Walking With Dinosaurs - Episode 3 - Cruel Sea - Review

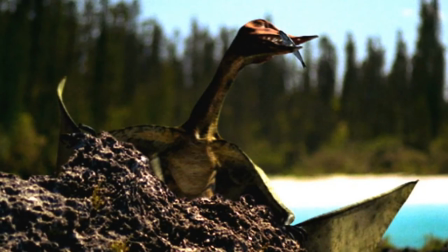(4:22)
The model looks really ugly, but not in a bad way.
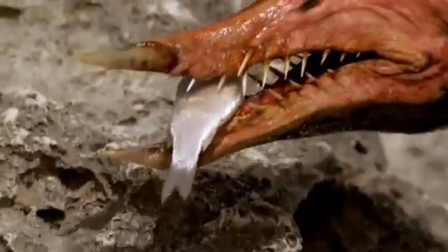(4:25)
In terms of accuracy, the head isn't quite the right shape, the wingtip shouldn't be as pointed,
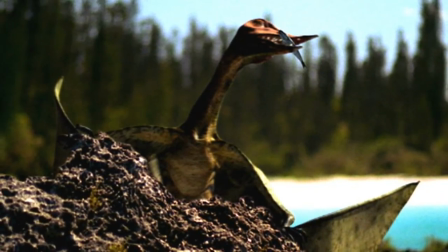(4:32)
and it could probably do with more pycnofibres, but overall it's fairly good. what's interesting to me is its behaviour.
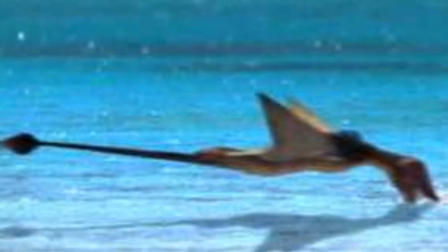(4:39)
Here it is portrayed as a skim feeder, whereas more recent studies suggest it would more likely dive after prey similar to modern gamets.
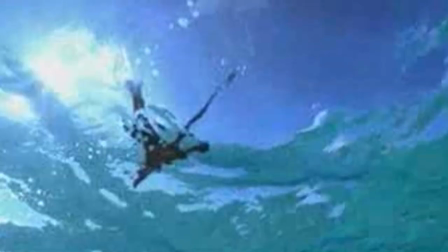(4:48)
Regardless, I think the underwater shots of them skimming the surface are really impressive.
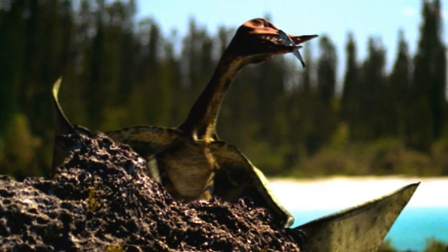(4:53)
I also like how of the three pterosaurs we've seen so far, each has portrayed a very different lifestyle.
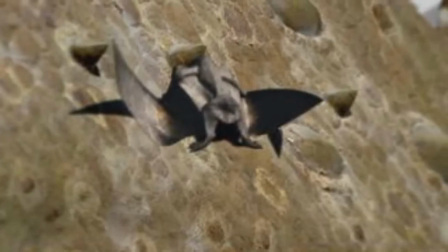(5:04)
The The Neurognathus was an insectophore living in symbiosis with the Diplodocus, and the Ramphorhynchus are coastal piscopores, a very nice touch.
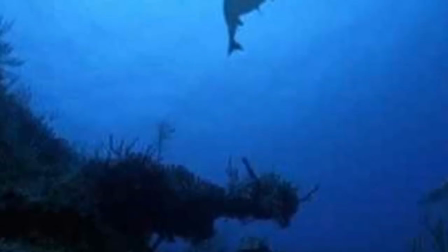(5:13)
Returning to the water, we see the Ophthalmosaurus giving birth to live young tail furs and using an umbilical cord.
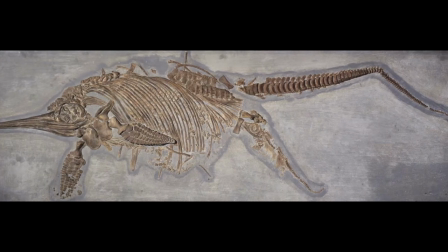(5:21)
This is based on real fossil evidence, which I think is an excellent addition. That animatronic looks fantastic as well.
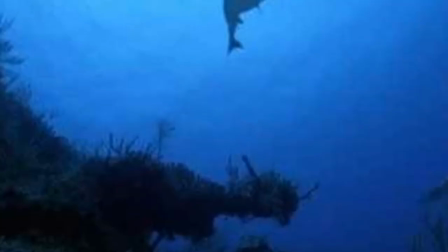(5:28)
With one mother having trouble during the birthing process,
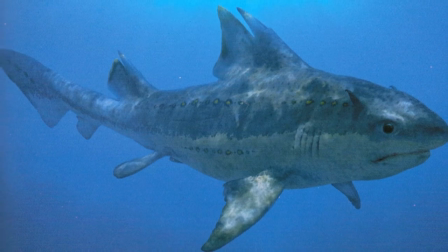(5:31)
her struggles attract the Horned Shark Hybodas, a model so convincing that people thought it was a real shark.
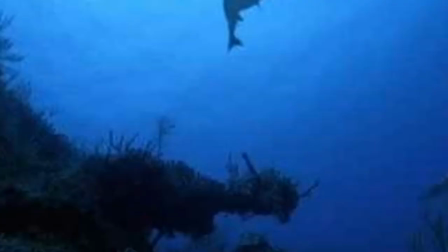(5:39)
Nice one, Framestore. But of course, this leads to the real star of the show.
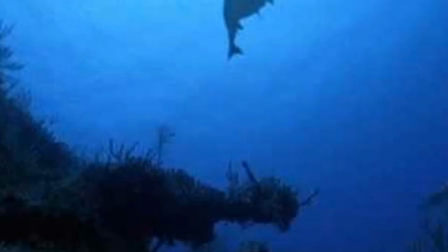(5:43)
It is impossible to talk about Cruelsea without addressing the elephant in the room, the Lipleurodon.
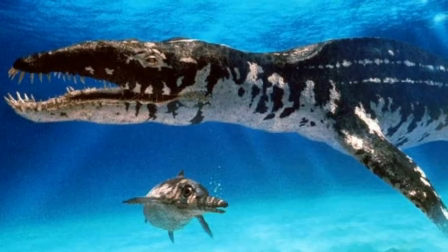(5:50)
Yes, it is enormous. By far the most exaggerated creature in the series in terms of size.
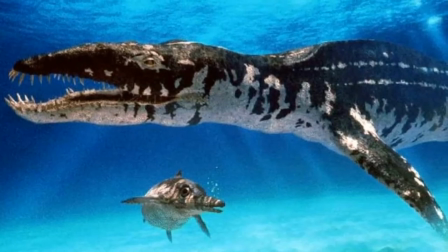(5:58)
This was based on scant fossil evidence of giant pliosaurs, but these most likely were not Lyplorodon, which was closer in size to a killer whale rather than a blue whale.
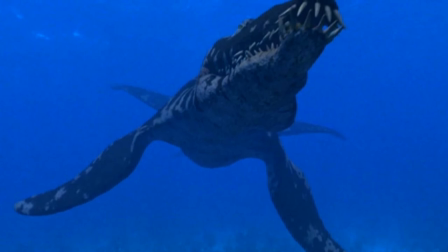(6:09)
Still, it is awesome and the model has aged pretty well, except for the interlocking teeth and the lack of tail fluke, which also applies to Cryptoclytus.
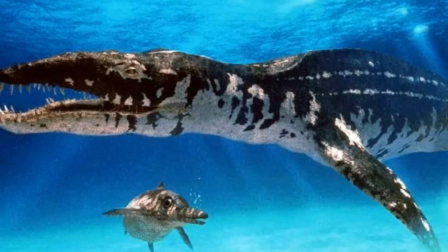(6:18)
This giant, mottled, black and white Lyplorodon became so iconic, it is basically synonymous with the animal now, whenever someone talks about it.
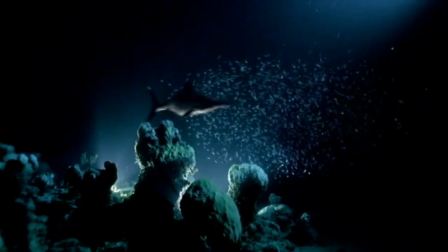(6:27)
I still adore it, even if it is wrong. The underwater caves are a treat for the eyes, and are a refuge for baby Ophthalmosaurus.
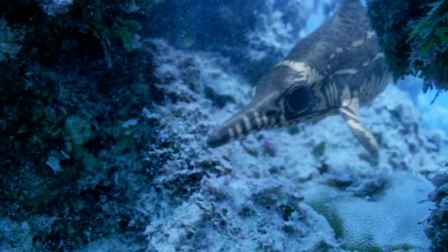(6:36)
Here they learn how to hunt and survive in the dangerous seas, who are then properly introduced to use Streptospondylus.
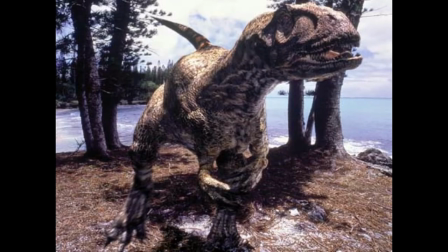(6:43)
The only dinosaur in this episode. The model is pretty bland, as is the colouration, just sort of looking like a generic theropod,
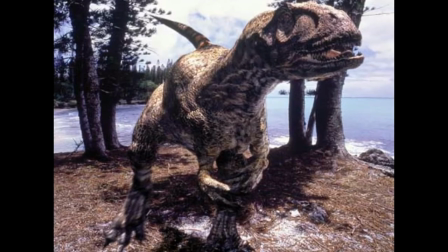(6:51)
and not the most accurate either, with a head that is too stubby and bulky.
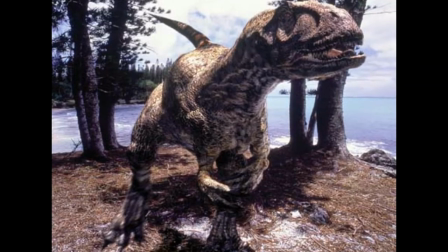(6:56)
However, this blandness may work in its favour, as it perpetuates the notion that dinosaurs here do not rule,
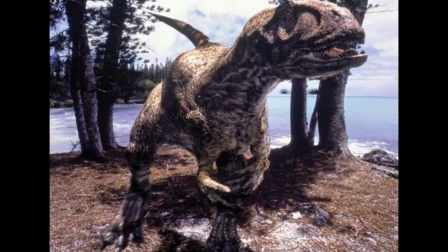(7:04)
as all we've seen of them so far are them looking bland, being eaten by a lipleuridon,
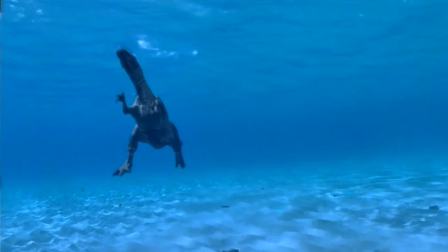(7:09)
and swimming between the islands and fighting over rotten meat.
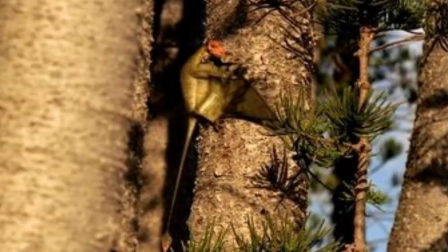(7:13)
I like how we also see Aranphorhynchus attempt to dig into a tree trunk to extract bark beetles,
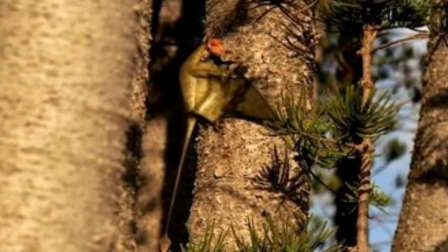(7:19)
even though it isn't its primary food source, and it adds depth to the animal.
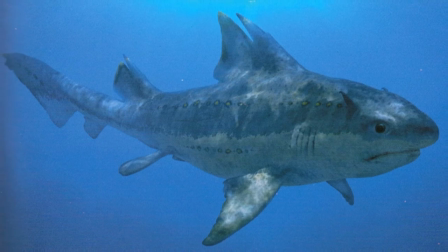(7:24)
Even though they are not the top predator, the Hybodas are very prevalent as a threat, which is first showcased when they are hunting baby Ophthalmosaurus.
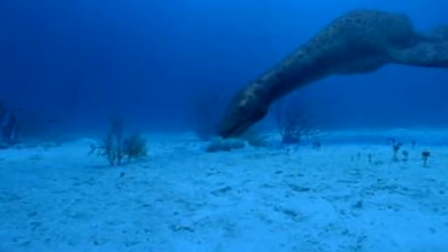(7:33)
The Cryptoclytus searching for stones for ballast might not be accurate, but I still appreciate the inclusion of this potential interesting part of their lifestyle.
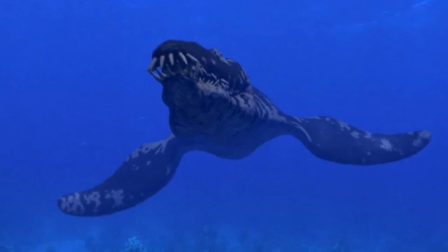(7:42)
It should also be said how much of a presence the Liplorodon has in this episode. Even when it isn't on screen, the narration declares how much other creatures, like Cryptocliders fear the huge sea monster.
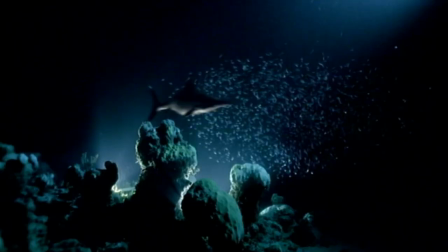(7:56)
Seeing the Ophthalmosaurus hunt in the dark waters of the night is so fascinating and overworldly yet so believable.
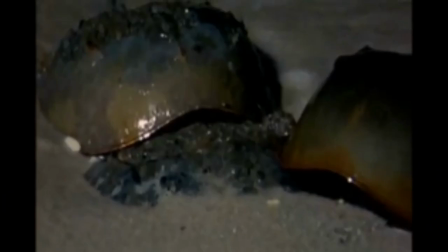(8:05)
We then get more live acted creatures in the horseshoe crab.
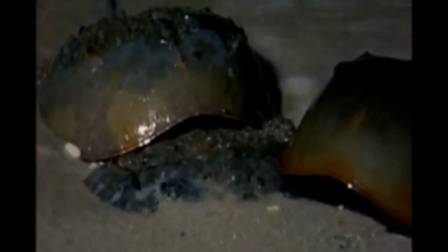(8:09)
These are still around today and I really like the inclusion as it helps ground the episode in reality more.
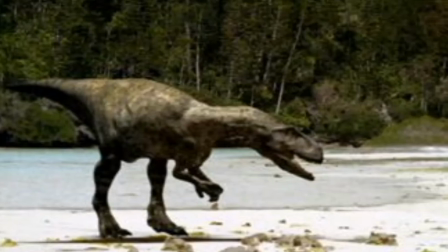(8:15)
In the next scene the Ramphorhynchus feast on the horseshoe crab eggs, and we finally see the Eustreptospondylist actively prey upon them.
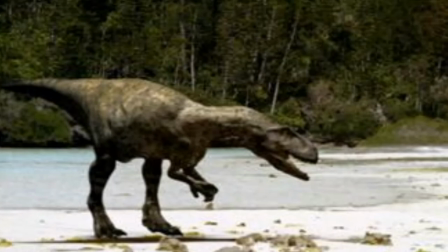(8:24)
Note how as the episode's runtime continues, they slowly become more and more successful.
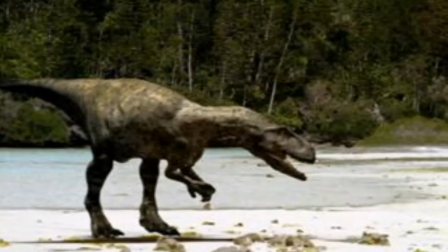(8:30)
More on that later.